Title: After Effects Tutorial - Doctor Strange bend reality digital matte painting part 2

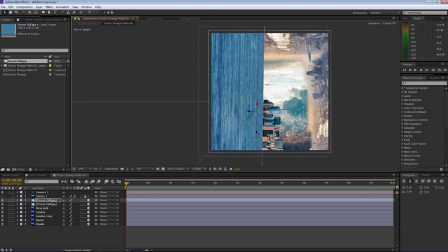7:43 And I'm going to drag it down now and zoom out and
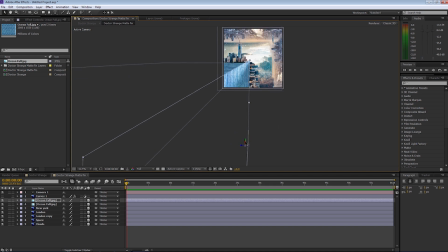bring it in.
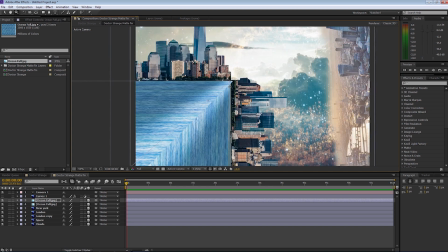8:02 And it's going to see how close we are. So we want to bring it out just a little bit now so
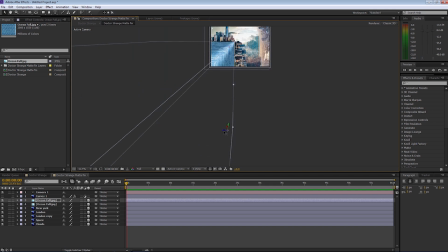8:09 what we're doing is we're giving forced perspective now
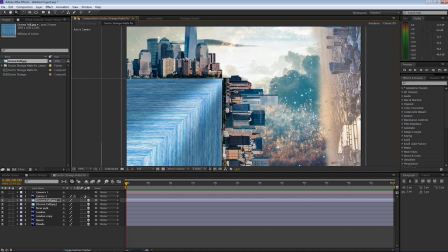8:14 you don't have to do that if you don't want to you can use the water that we've already created but there's a reason why i'm doing this and you'll see that shortly
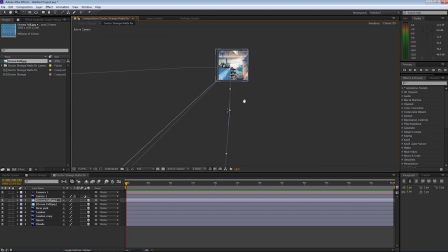8:22 okay
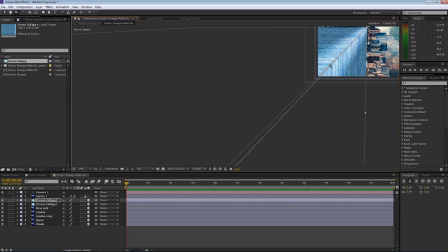8:30 so let's grab the top layer now of water and we'll bring that bring that across until
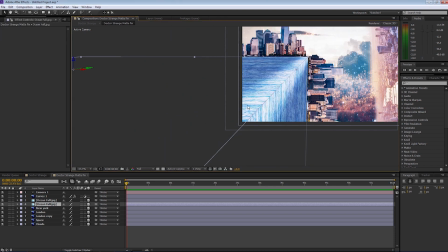8:38 it lines up like so okay so this is what we're looking for now we've got if for example we had
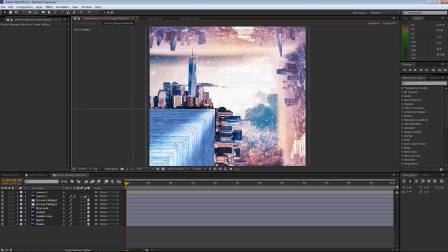8:44 some elements of water vapors and stuff like that we can composite it on this um and that would sell the scene a little bit more so i'm going to go up to layer new and solid and
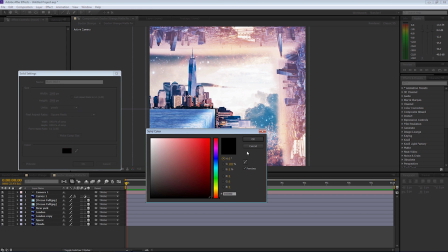8:57 i'm going to make sure that the solid is selected as black and call this
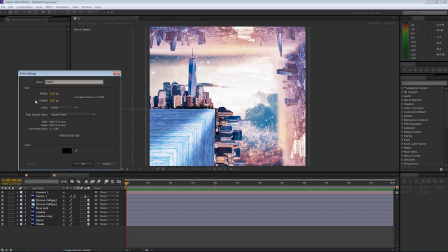9:06 ripple
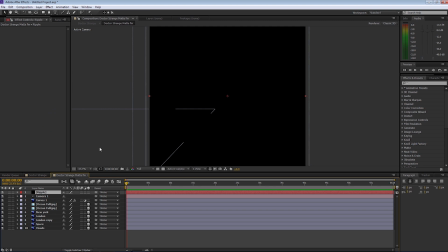9:09 and select okay so
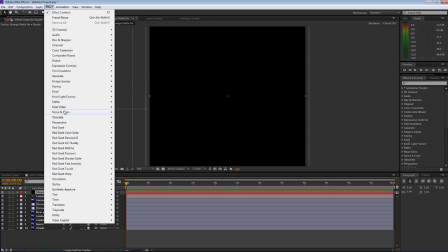9:14 we're going to go up to effect now and we're going to go to noise and grain and we're going to select fractural noise so
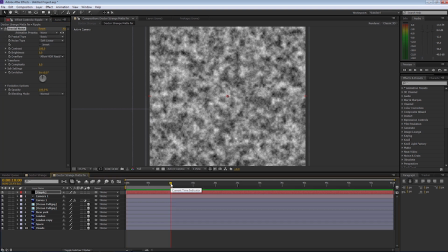9:22 first of all we're going to make it so that the scene runs for around about let's go 10 seconds so let's adjust it press n on the keyboard to trim the workspace and i'm going to go back to home and we're going to make it a light animation so let's select evolution and let's go back to the 10 seconds and I'm going to put 360
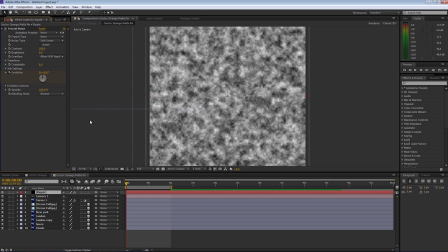9:46 so that if I watch it it will actually slowly change over time we've got this like so so that's going to give us that shimmer look of water for example and I'm going to make this now a
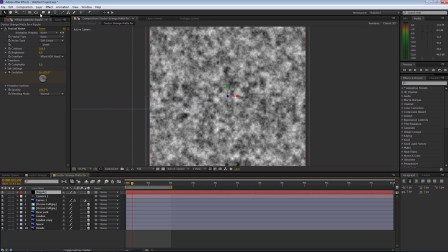10:03 3d layer and now we're going to make it fit on top of the water and
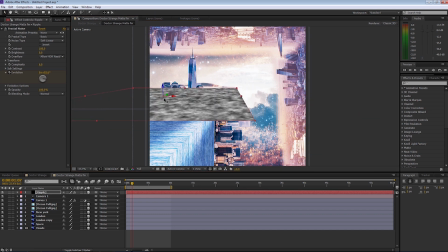10:14 then I'm going to position it on top of the edge and the moves are exactly the same as when we're set up the previous water layers so all I'm doing is simply replicating the same thing so
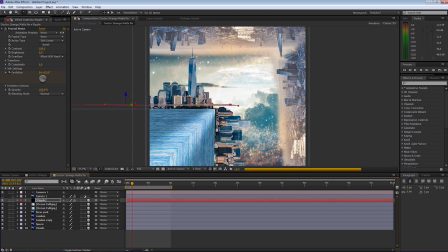10:34 one of the things when we're making a 3d matte painting a lot of it is setting it up so when you're making a matte painting one thing especially when you're in photoshop is to make sure that you're making things in layers especially when you know that you're going to be animating it and
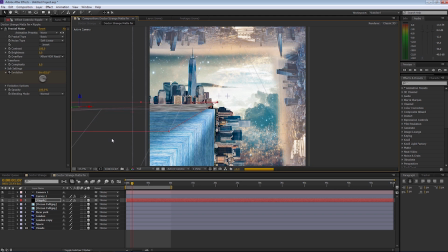10:51 we did that anyhow in the photoshop file so we have the background layer we have a medium layer and in
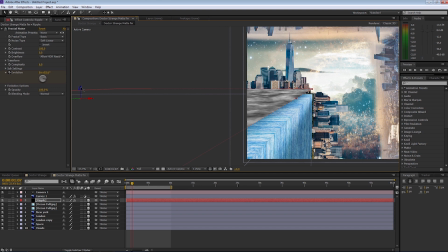10:57 this instance we're putting a 3d water element layer in there so therefore the camera can go over the water and give it that depth and sell the shot. So once we've got it set up, we're going to do a little bit of a cheat.
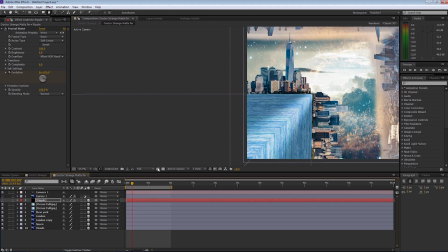11:11 We're going to use the mask tool now. So making sure that the layer is selected, I'm going to use the mask tool. So I've just turned the layer off so you can't see it and I'm tracing around the edge of where the water is.
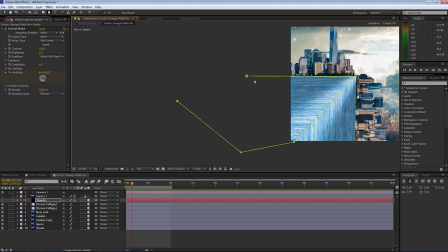11:23 And I'm going to make sure that the mask comes off screen to accommodate the movement.